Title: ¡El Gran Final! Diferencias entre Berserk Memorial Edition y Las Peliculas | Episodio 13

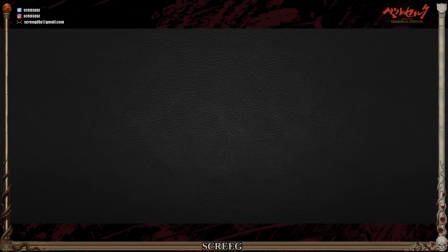Muy buenas a todos, ¿cómo están? Espero que estén muy bien y sean bienvenidos una vez más a mi canal.
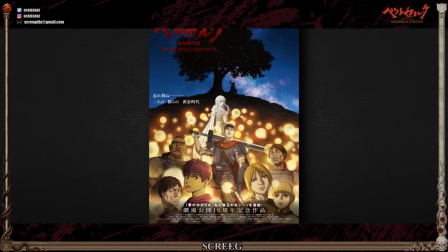Después de una larga semana, por fin nos volvemos a encontrar con un episodio de Berserk Memorial Edition,
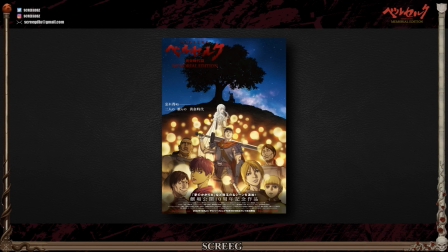en donde estaremos viendo qué mejoras, cambios y detalles esta edición cuenta respecto a su versión original. Estoy un poco enfermo, así que sepan disculpar que mis ánimos y mi voz no sean los de siempre.
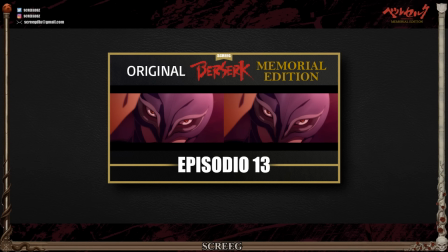Sin nada más que añadir, les doy la bienvenida al 13º y último video sobre las diferencias de la Memorial Edition de la Edad Dorada.
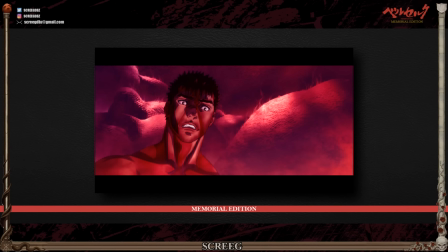Tanto en este episodio como en el anterior, aprovecharon para volver a mostrarnos escenas de sus respectivos episodios pasados con tal de que los tiempos se lograran ajustar de forma más pareja en cada episodio.
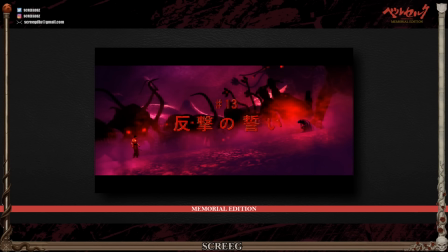En esta ocasión se realizó esta misma estrategia colocando de fondo un tema que, en lo personal,
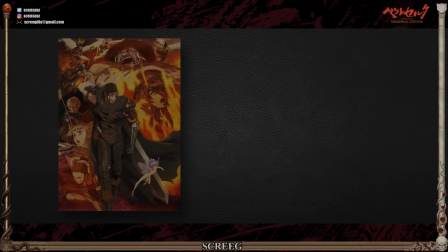no me gusta debido al uso tan reiterado que tuvo en la serie 2016 y 2017.
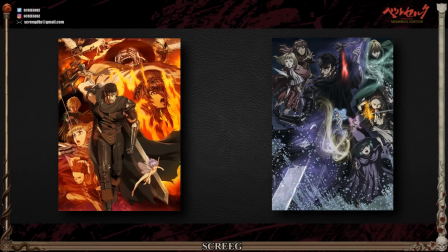Espero no ser el único que aún mantiene traumas como este luego de haber presenciado aquellas dos producciones,
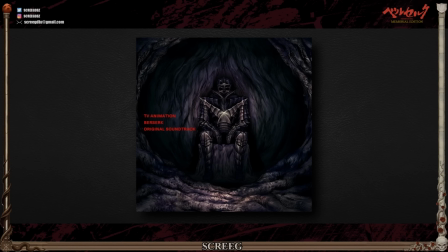a tal punto de que grandes canciones como Ohio terminaron marcadas de por vida, de cierta manera,
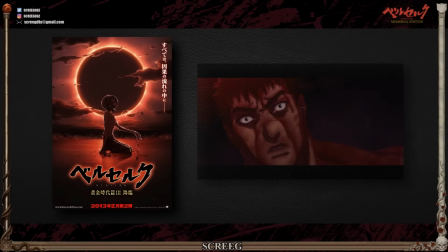por su mal uso en aquellas temporadas. El episodio aprovecha todo el contenido restante de la tercera película de manera fiel. De hecho, no se descartó absolutamente nada y tampoco se agregó mucho a lo que ya teníamos sobre la mesa.
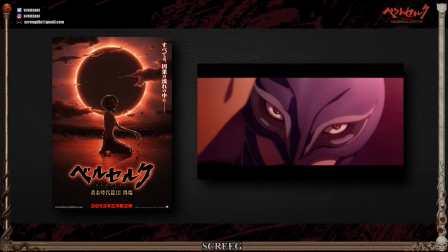No hubo nada de censura ni tampoco recortes en la escena clímax del eclipse, lo cual es un punto muy positivo ya que considero que fue retratada de forma perfecta en cuanto a las sensaciones pretendidas como espectadores.
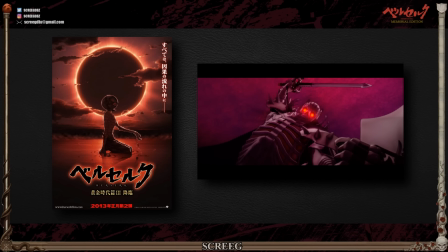La entrada de Skull Knight sigue siendo magnífica y súper impactante, teniendo una personalidad bien marcada únicamente con sus acciones y unos pocos diálogos.
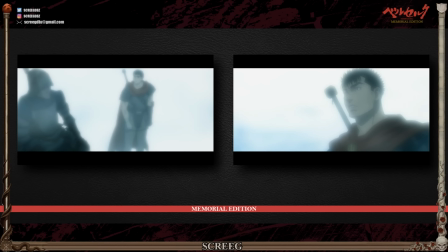La escena de Guts viendo a la banda del halcón marcharse no fue recortada como tal, solo se redujo un par de segundos en la duración de ciertos planos sin diálogos para agilizar mucho mejor el ritmo del momento, pero en parámetros generales se mantuvo idéntica a su versión original.
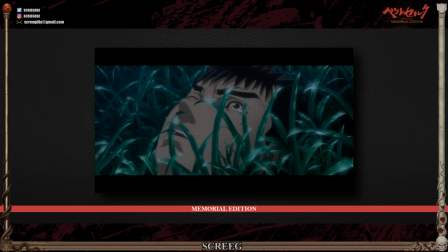Si hay algo que debemos reconocer es que las películas muchas veces logran captar justamente las intenciones y sentimientos de cada personaje.
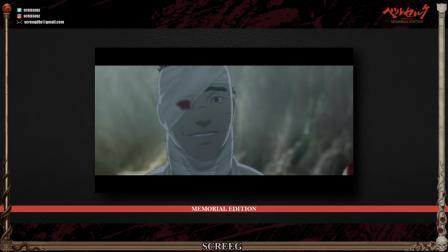Esta sonrisa de Guts genuinamente nos retrata cómo el personaje se siente en ese pequeño momento. Confundido, quebrado e inseguro, trata de encontrar una respuesta o más bien una simple mentira de inocencia consigo mismo ante la cruda y dolorosa verdad del estado en que él y Casca se encuentran.
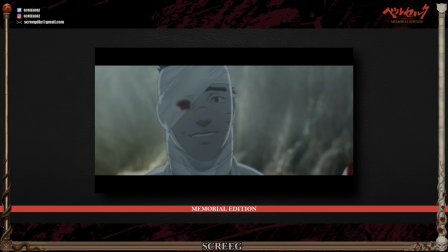Como si Casca no lo fuese a reconocer por solo aquellos simples vendajes. De verdad, es increíble cómo un simple gesto nos comparte muchísimo de cómo el personaje se siente y piensa en aquel determinado momento.
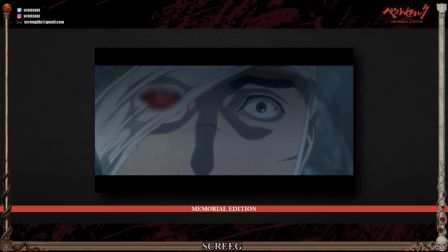Y ni se diga de la escena de Guts corriendo, que hasta el día de hoy la considero como de las mejores secuencias dentro de la franquicia en general.
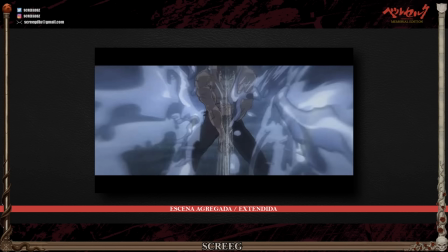La única diferencia que encontramos en el episodio respecto a la tercera película es que se rescata y se extiende un corte que había sido descartado en su momento de la película original. Sabíamos de su existencia y la confirmamos en el AMV del segundo episodio,
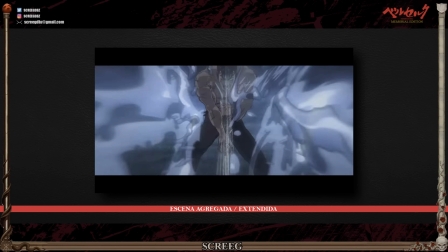donde podíamos apreciar un frame claro de esta precisa escena.
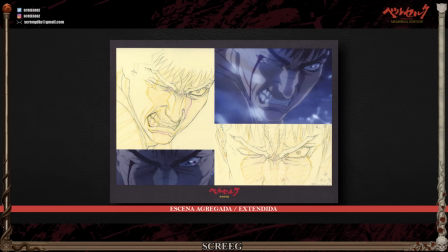A su vez, en el calendario promocional también se incluye una imagen de uno de los frames originales de uno de los cortes de esta escena, por lo que era más que seguro que la escena estaría incluida en este episodio. La secuencia sorprendentemente fue más extensa de lo que esperaba. Se trabajó el modelo CGI de Guts junto a detalles diseñados de forma tradicional para que todo luciera de forma más uniforme.
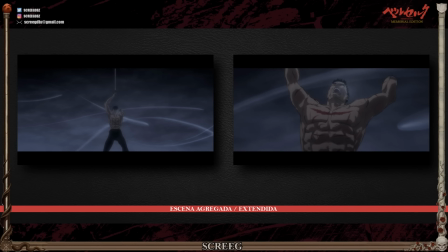La escena es impresionante, de verdad me gustó muchísimo el trabajo realizado.